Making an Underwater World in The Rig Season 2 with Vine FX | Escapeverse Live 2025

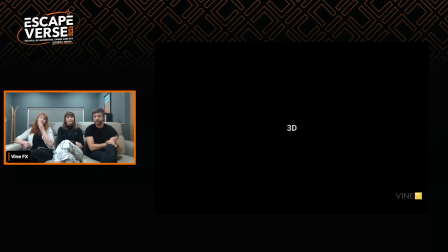8:42 And then we move into the final sort of 3D viz, I'll call it normal viz, not post viz,
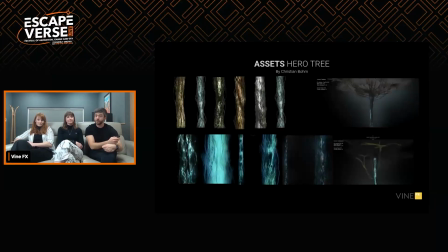8:49 and how we actually built the structures. So I'm going to pass over to Jess, who worked on the 3D team. Hello. So we're quite a small studio, so we kind of got roped into like getting our hands dirty with like different areas. So we'll talk a bit about lighting, but also just about the development of the assets.
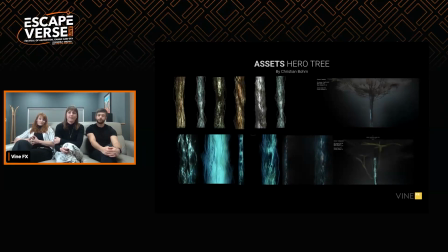9:08 So our main asset was the hero tree, and one of the things that the clients wanted is they didn't want it to be like a classic tree with a thick trunk and lots of branches. They wanted it to be quite root-like, and this ties into the whole fact that the forest is connected.
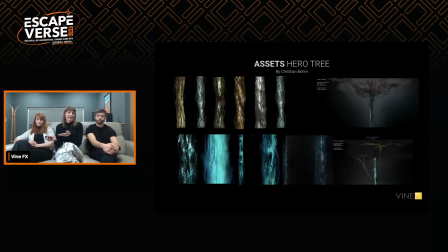9:24 It's like a network, and it's all, anything that happens to one tree is felt by other trees. So they were very much built by like root-like structures. So you can see in the top left, you've kind of got those variations in shape.
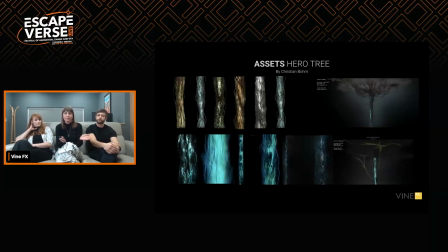9:37 We were trying to decide how thick and thin it is, whether we wanted it to be quite solid or for bits to come out, and which I think out of those images, probably like first, third and fourth one are quite similar to what we ended up with.
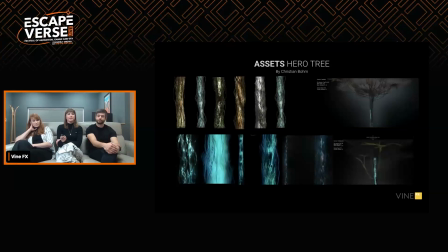9:50 And there also was a decision made that there would be a core structure that ran up the tree, and that would be quite a big source of light in the forest. And we weren't quite sure about how this is going to look.
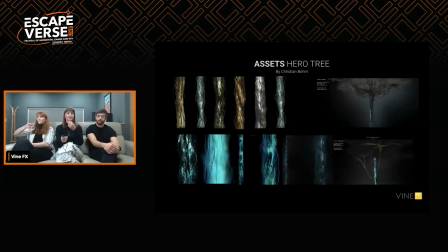10:04 Was this going to be individual roots, individual sections, the entire tree? So we had some experimentation of what kind of shapes we wanted. And eventually we decided that it would be a kind of thin inner structure that wouldn't really affect exterior roots,
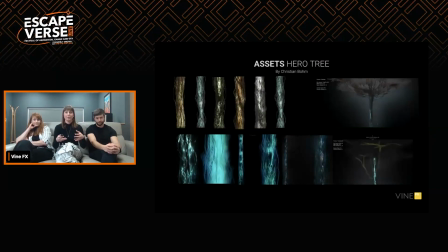10:19 but it would cast light and a sense of glowing within. So a sense of life, I guess, inside the tree. So the last image with the different colour variations, that's what we ended up going with. We also pushed away from blue and green because the client wanted a bit more
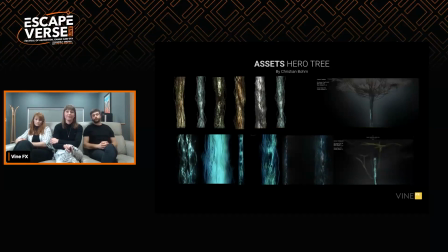10:35 colour variation to make it really stand out from the rest of the scene. On the left, right hand side of the slide, we've got two images, and that was pretty much our final tree. You can see there's some annotations on the bottom image where client have decided how they want the tree to connect to the canopy.
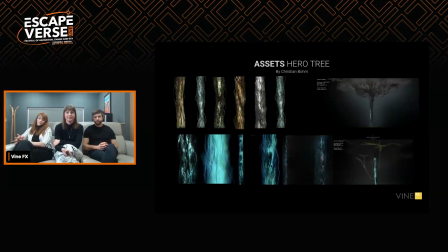10:53 And yeah, I'll show you a shot. So this one here.
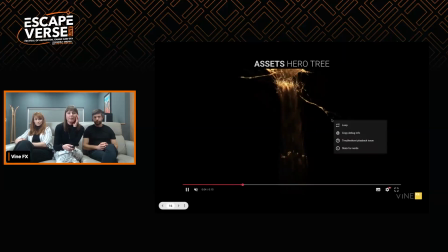10:58 So this shot is a breakdown of one of our shots that featured only the hero tree.
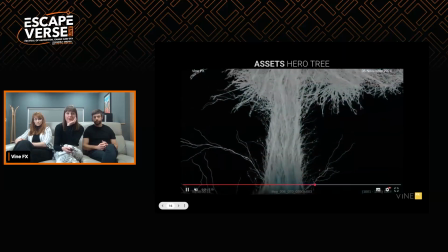11:04 The hero tree was the first tree to be revealed out of the forest.
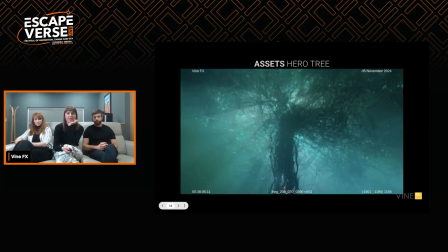11:09 And yeah, it looks really cool. You can see all the glowers in the canopy.
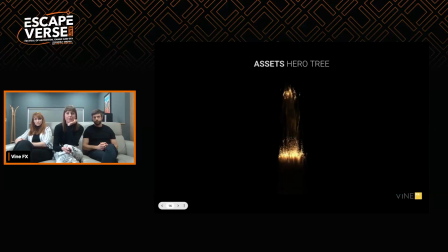11:13 That was something that we brought in to give a sense of life.
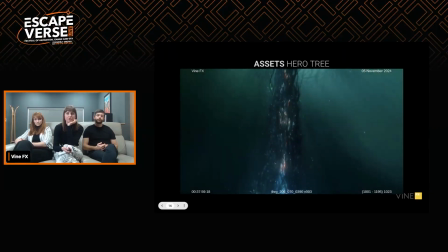11:17 And the way we would reveal the trees often was this transition of light flowing upwards.
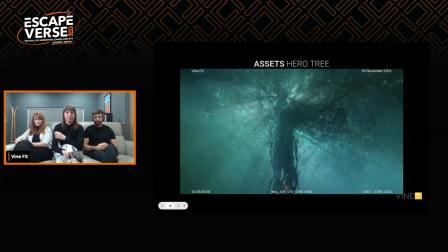11:24 And the core would be the main source of that,
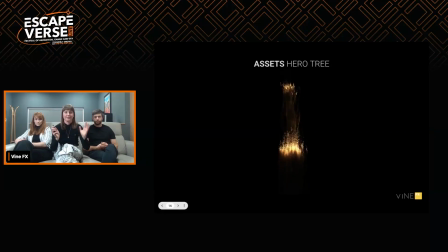11:27 which would eventually hit the canopy and affect the glowers that were up inside the canopy.
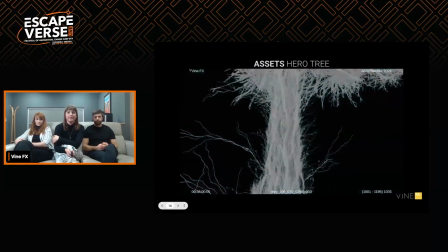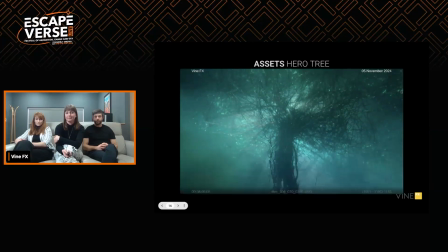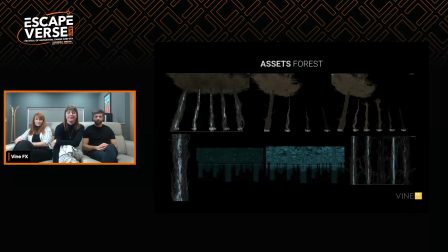11:45 Here we go. So the forest. So we had quite a few shots that focused just on the hero tree. Eventually, our big reveal was to reveal this huge forest. Another reason why we kept the branches quite high up is that we wanted the ability to see through the forest and see right to the back, just to give a sense of scale.
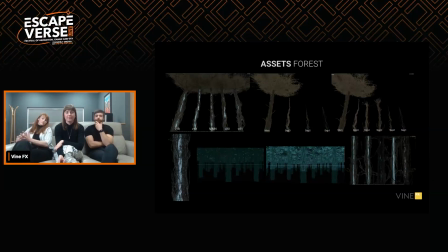12:05 So Christian, he was our artist for the hero trees. He had a big setup where he had different tree variations. He looked into different shapes, different silhouettes. We looked at saplings, like younger trees that were growing. Also in the bottom left, there's a image of
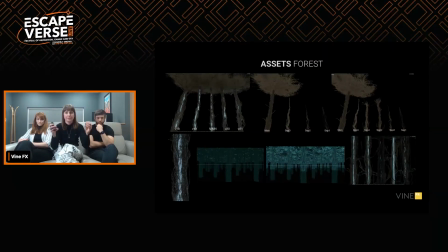12:25 it's the core, but also there's these glowers that run up the tree, and they were basically point simulations. It kind of gave a sense of movement of life, which started from the bottom and then would flow to the top. And so each tree had its own sim that was cashed out for these glowers.
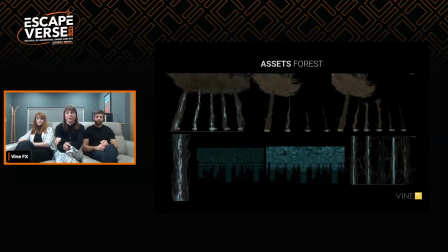12:44 And you can see the two middle stills at the bottom.